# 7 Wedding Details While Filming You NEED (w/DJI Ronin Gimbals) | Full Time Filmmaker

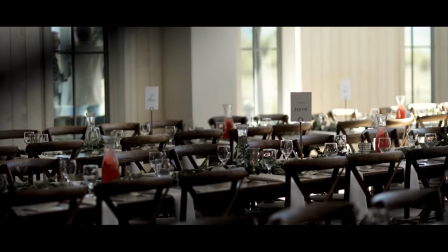4:43 Detail number six is tables, dining chairs, food, plates, silverware, diningware, all those little details that really add to the aesthetic of the wedding.
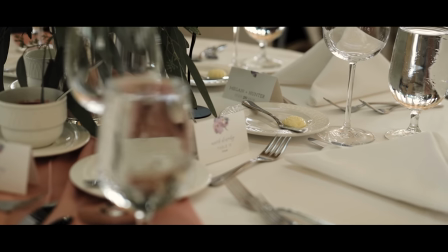4:51 So this table is a really beautiful table. We got some nice details on it We got some nice sun flares coming through the back window.
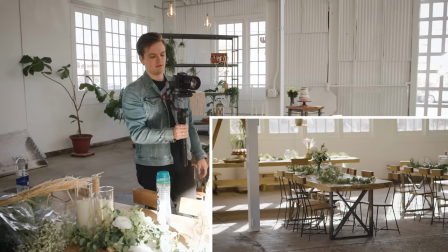4:56 Here's an example of what not to do So here's a shot right a subtle, you know, maybe a push in a little bit shows the table It looks nice,
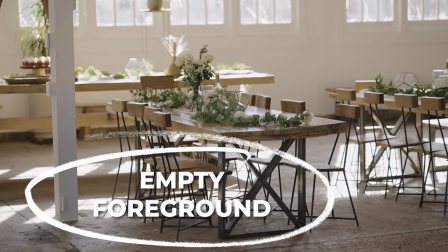5:04 but there's no depth meaning there's nothing in the foreground or in the background that really highlights and separates The table from the shot So
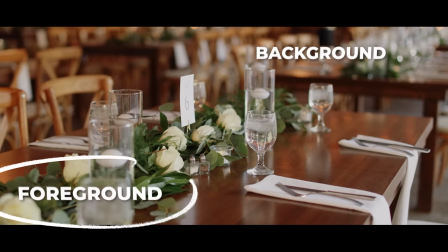5:11 if I'm highlighting the table and I create and I put something in front of my frame and behind my frame Which is gonna be blurred out because my low
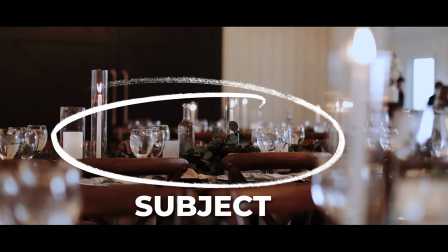5:17 aperture now all of a sudden the table stands out so much more So let's change positions a little bit So I'm gonna shoot past
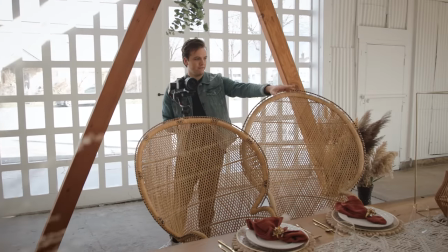5:23 these chairs here and also past these Florals and have the table in the background and
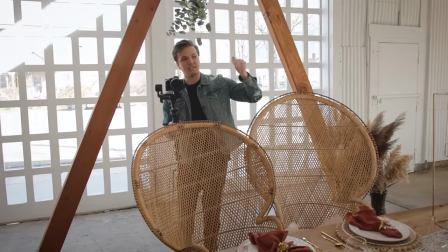5:28 then because I'm adding layers now the background has a few layers So that's now blurred out and separated as well.
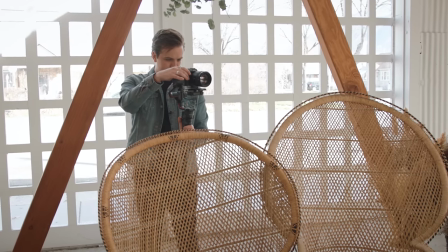5:33 And let me show you that shot now. That's nice little pedestrians Can I have you guys go in the back room for like one second?
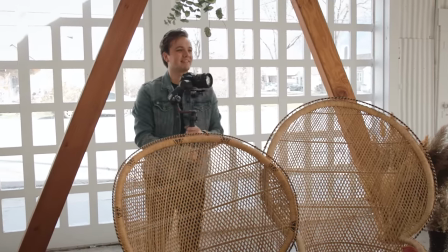5:39 Sorry or just over here? Sorry just once Sorry you guys Thank you Never let anyone get in your shot.
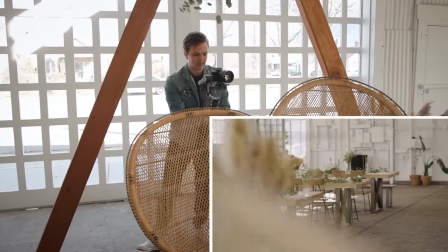5:46 Okay, so here's that same shot and now I'm adding a slight parallax So I'm parallaxing past these tables,
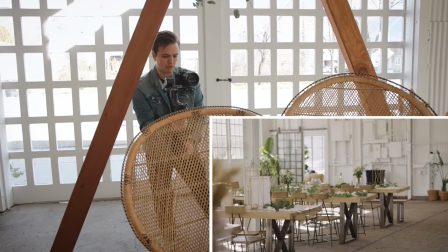5:53 chairs, and florals to reveal the table. So all of a sudden your attention is drawn right to the table because there's things in front of it and behind it that are blurred out.
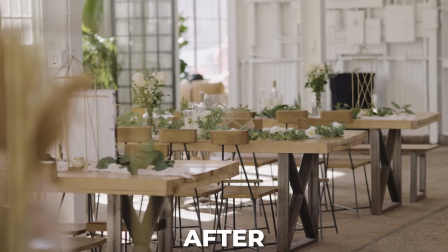6:02 And the table is the only thing in focus. And the before and afters are insane. And shot number seven is nature.
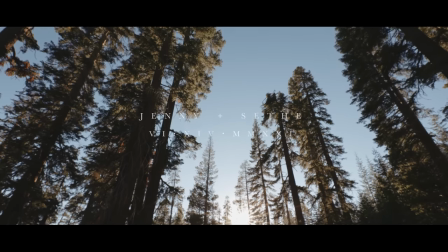6:08 Every wedding video needs beautiful shots of nature.
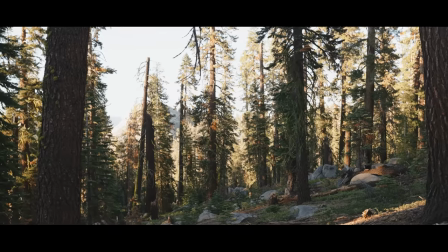6:11 The surrounding landscape, the trees, the mountains, the sky, just everything that surrounds the wedding.
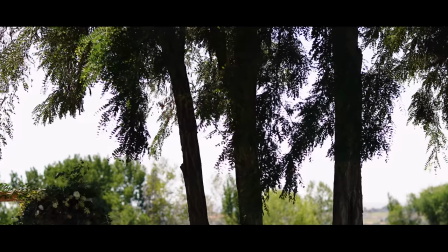6:17 For me, nature shots just elevate a wedding film. Showing trees swaying in the wind and clouds passing by adds a sense of wonder to each shot.
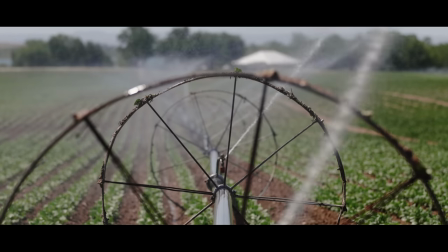6:25 And it makes the wedding film feel more beautiful when you're showing the beautiful creations of this earth.
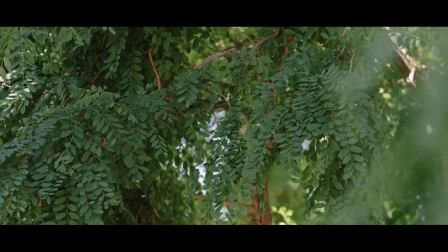6:30 Whenever I get to a venue, I go outside and I shoot as many shots as I can of the surrounding trees and anything else to really add detail and add element to my story.
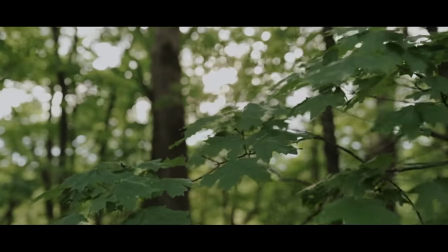6:38 And more often than not, those shots help transition scenes and are great for adding detail into your story. But you guys, that is it for the seven detail shots that every wedding video hour for needs to put in their films.
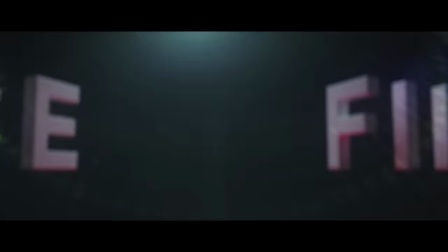6:49 Again, huge thanks to DJI for sponsoring today's video. And you guys, we are just scratching the surface of what we teach inside of Full Time Filmmaker,
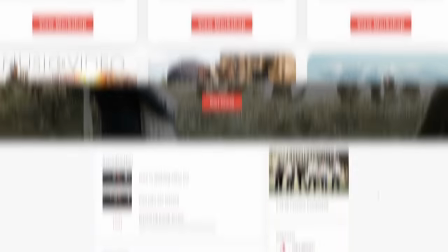6:57 where not only do we cover camera basics in every genre, we have an entire section dedicated to wedding filmmaking.
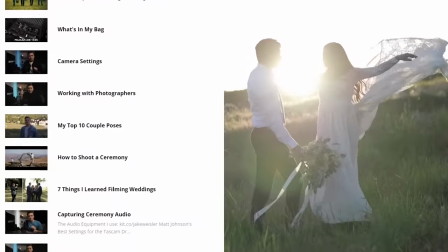7:03 How to post couples, how to shoot ceremonies, how to book clients, how to negotiate with clients, and how to price yourself.
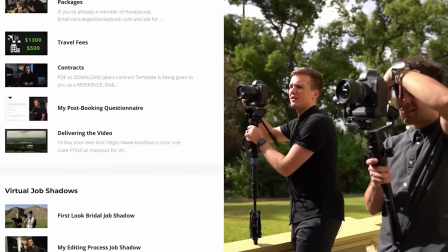7:09 We also include in-depth tutorials on how I color grade my films, and multiple full-length job shadows where we can see how I shoot a wedding from start to finish. If you want to learn more, click the link below. That is it for today, you guys. Thank you so much for watching. Hit that like button, hit that subscribe button, and if you have any further questions, please let me know.